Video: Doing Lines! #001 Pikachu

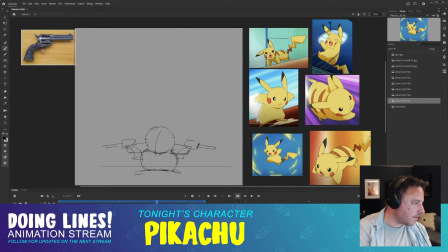I'm not going to draw the ears because they're going to be secondary animation. So I want to draw those second and kind of have them bouncing around. It's hard to get them right in your first frames, so I'm not going to worry about it.
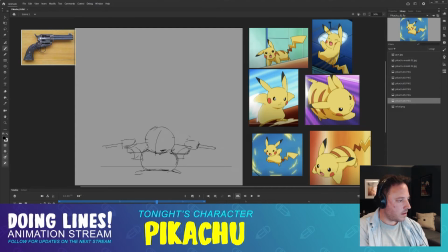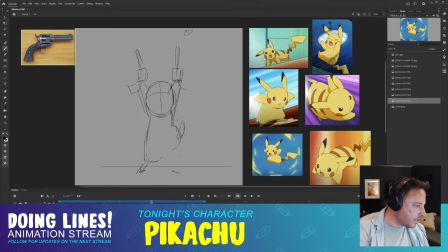Okay. Let's add this frame into the timing. See how we're liking it.
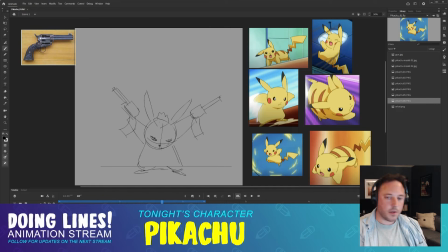Let's do at least 2 frames because we're going to animate this on 2s, which means on a 24 frames per second animation, you'd only have 12 drawings per second if you're constantly on 2s because you're holding for 2 frames per frame for drawing. So that's on 2s, and then there's 3s, 4s.
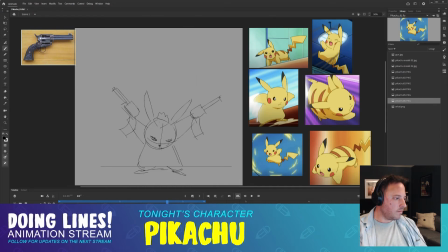Okay. Let's play. Let's see what it feels like. Wow, that was quick.
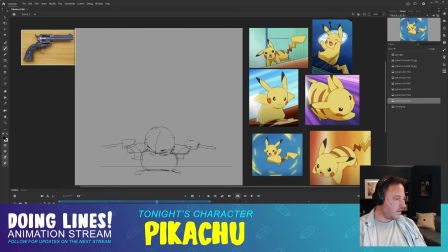Let's add 2 more frames on that. On that landing. Yeah. I'm just looking for something that looks good to me, to my eyes.
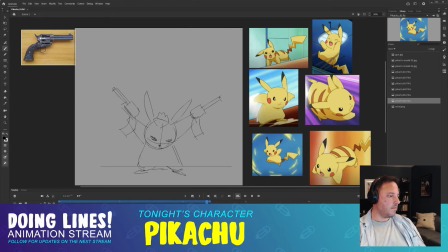Boom, boom. Pika, pika. I kind of want to have him linger after that second shot. So I'm going to add more frames here. I'm just getting timing again.
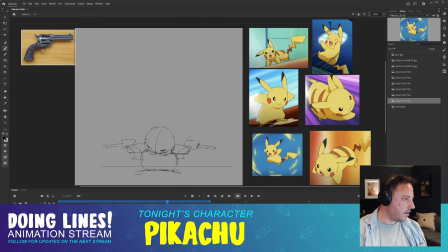2 more frames? 4 more frames on here. Yeah. Okay. Now, one thing I don't like about Animate is that when you select a frame, it puts this... I mean, you are selecting it, so it's showing the selection, but when it pops up in an animation, it's really distracting.
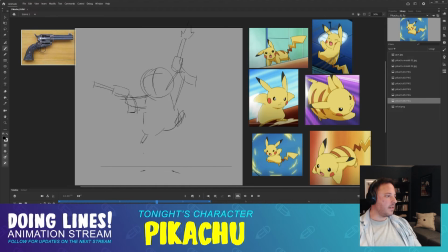Not a big deal, but... Okay, let's see. Pika, pika. Pika, pika. Okay, now this frame feels too slow. Let's take 2 frames back off.
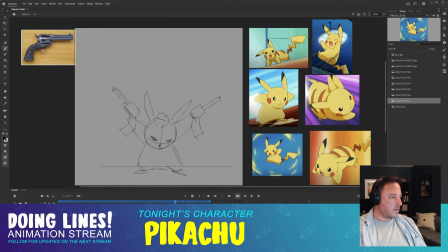And I might not have enough frames to get really tight timing down, but I'm just trying to get in the ballpark.
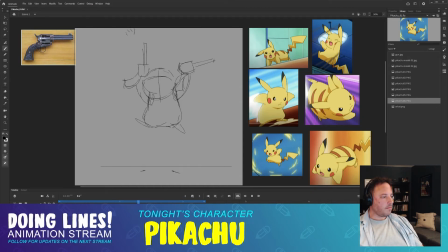Close this. There we go. Okay. Pika, pika, boom. Pika, pika. Yeah. That's fine. Okay.
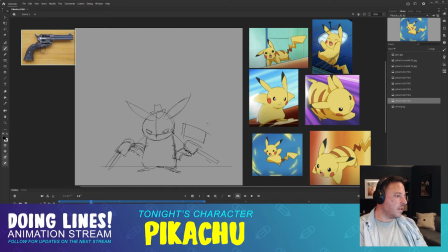So now we're going to start doing our in-betweens. And this is going to let us build some momentum and flesh out our timing, just make everything smoother. So technically we have animation now. Very rough, limited animation, but...
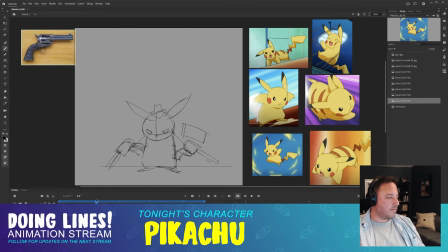and you could color this and clean this up and comp it together in After Effects, and it would look pretty cool already, I think. But we're just going to add some more frames in here to make it smoother. We're not going to go Disney level, where it's like every single frame has to be animated. But we're going to make it smoother.
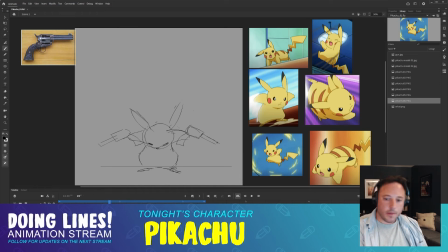Okay. So when I'm on... I just realized...